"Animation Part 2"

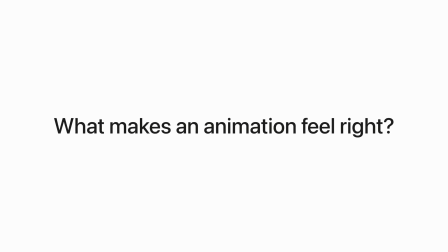0:00 Hey, before we dive deeper into this section, let's answer the question of what makes an animation actually feel right.
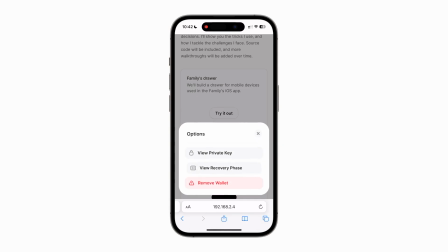0:06 Let's take a look at this family drawer animation. Does it feel good? Obviously not. How about this one? This one feels better, right? Well, the second one actually uses an easing type that works better with this type of animation, while the first one has a linear timing function which feels robotic and unnatural, as almost nothing in the world around us moves at a constant speed.
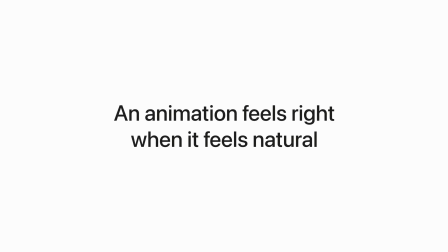0:27 So we can say that an animation feels right when it feels natural. The UI is then predictable and more delightful to use.
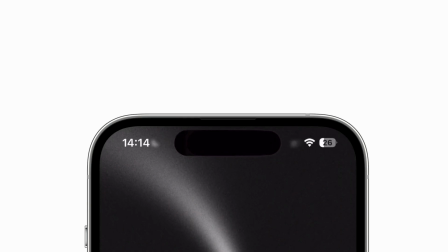0:35 Apple understands this. When you look at the dynamic island, for example, it feels like a living organism. The whole iOS UI feels very alive as well. This sort of subtle motion makes things easier to understand.
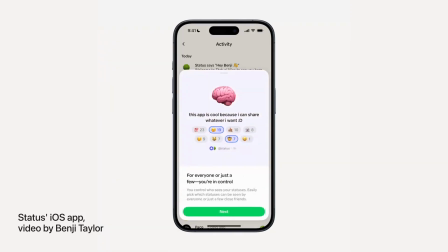0:47 It's a big reason why mobile apps usually feel better than web apps, where things often change instantly, which makes the whole experience feel artificial. In order for an animation to feel right, it also has to have a meaning. It should link actions to consequences in a logical and understandable way. Here we have a few cards that we will build together in the frame of motion part of the course. If we click on one of them, a more detailed view will be opened. Not only do we get something that arguably looks pretty nice, but there is also a clear relationship between those two states.
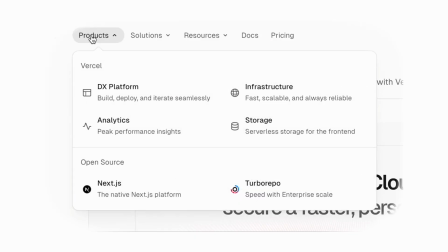1:23 Or this menu animation that I implemented at Vercel. We are animating the width and translating the elements out and into the view to indicate that we change the content of the menu. The animations are also direction aware. That means that if we hover on an element on the right, the new items will come from the same direction and old items will disappear to the left.
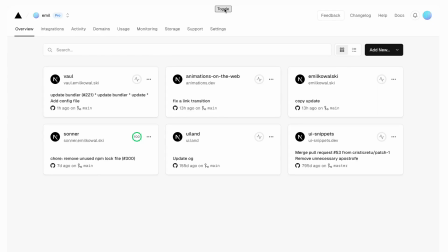1:43 There is also this one where I animated the theme transition, which is on the brink of being too much. It's not necessary at all, but it looks cool. Though not everyone wants to wait 2 seconds for the theme to change.
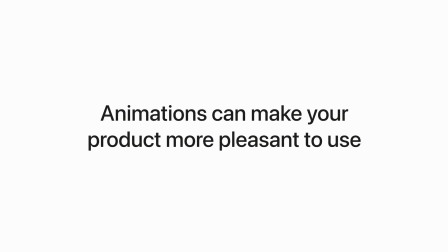1:56 Animations can make your product more pleasant to use, but they can very quickly become overwhelming. We will talk about it later in the course. Another important ingredient that makes an animation feel right is taste. As Benji Taylor, the founder of Family, once said,
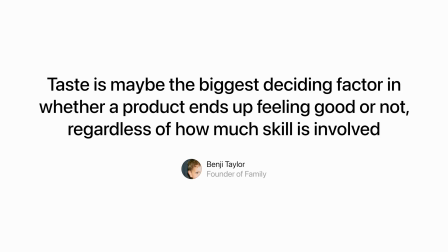2:11 taste is maybe the biggest deciding factor in whether a product ends up feeling good or not, regardless of how much skill is involved. I strongly believe that taste is something that you can practice and get better at, and we will talk about how you can improve at it.
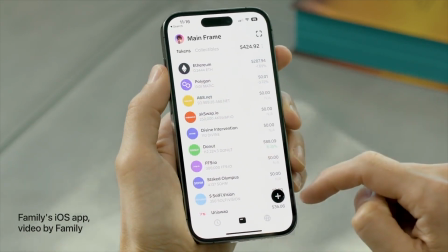2:27 Now, if this was about animations and interactions on touchscreens, this would have been much easier,
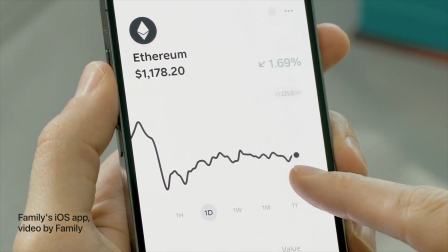2:32 because you can borrow many gestures from the physical world, like swiping a book, which on iOS is used to navigate between pages, but on the web we have this additional layer of abstraction.
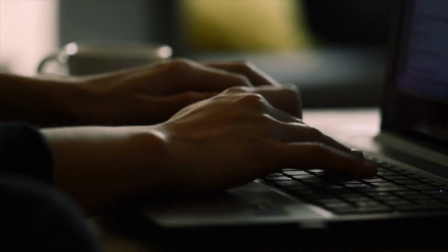2:42 We rely on a mouse and keyboard to navigate, which makes creating natural, fluid and intuitive interfaces more difficult.
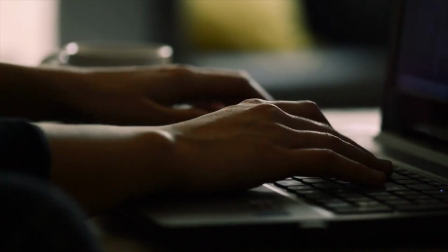2:49 On top of that, we are more limited when it comes to animations.
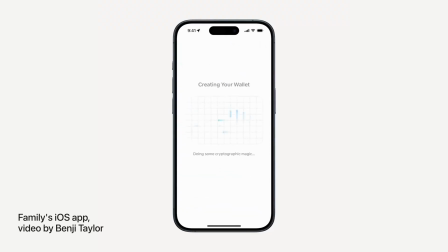2:53 It's much easier to create impressive and delightful animations and interactions with SwiftUI than it is when we are doing it on the web.
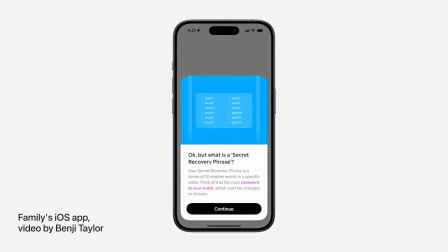3:01 We can still do a pretty good job though, like using the right easing or even spring animations.
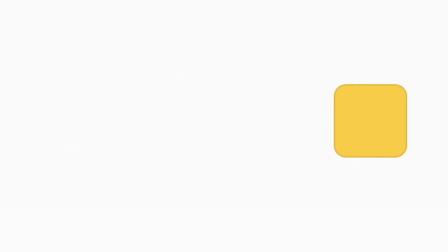3:07 Here, we move an object from A to B with an ease-in type of easing that starts slow and speeds up, but that's not really how an object would behave in the real world. A car needs to accelerate before it reaches its top speed, and then it needs to decelerate before it stops. So in this case, we can use an ease-in-out curve, which has a similar acceleration and deceleration to a car.
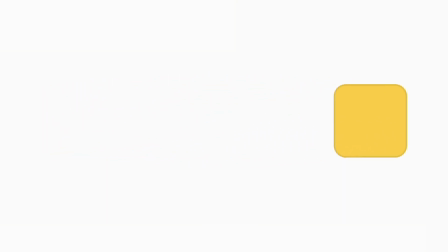Feels better, right? This is just one part though. Once we get all of these elements right, and that's the goal of this section,
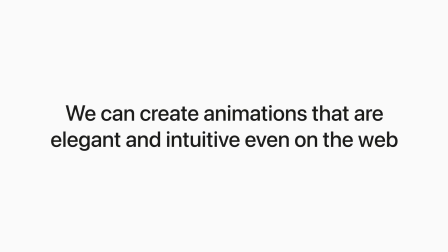3:44 we can create animations that are elegant and feel natural and intuitive, even on the web.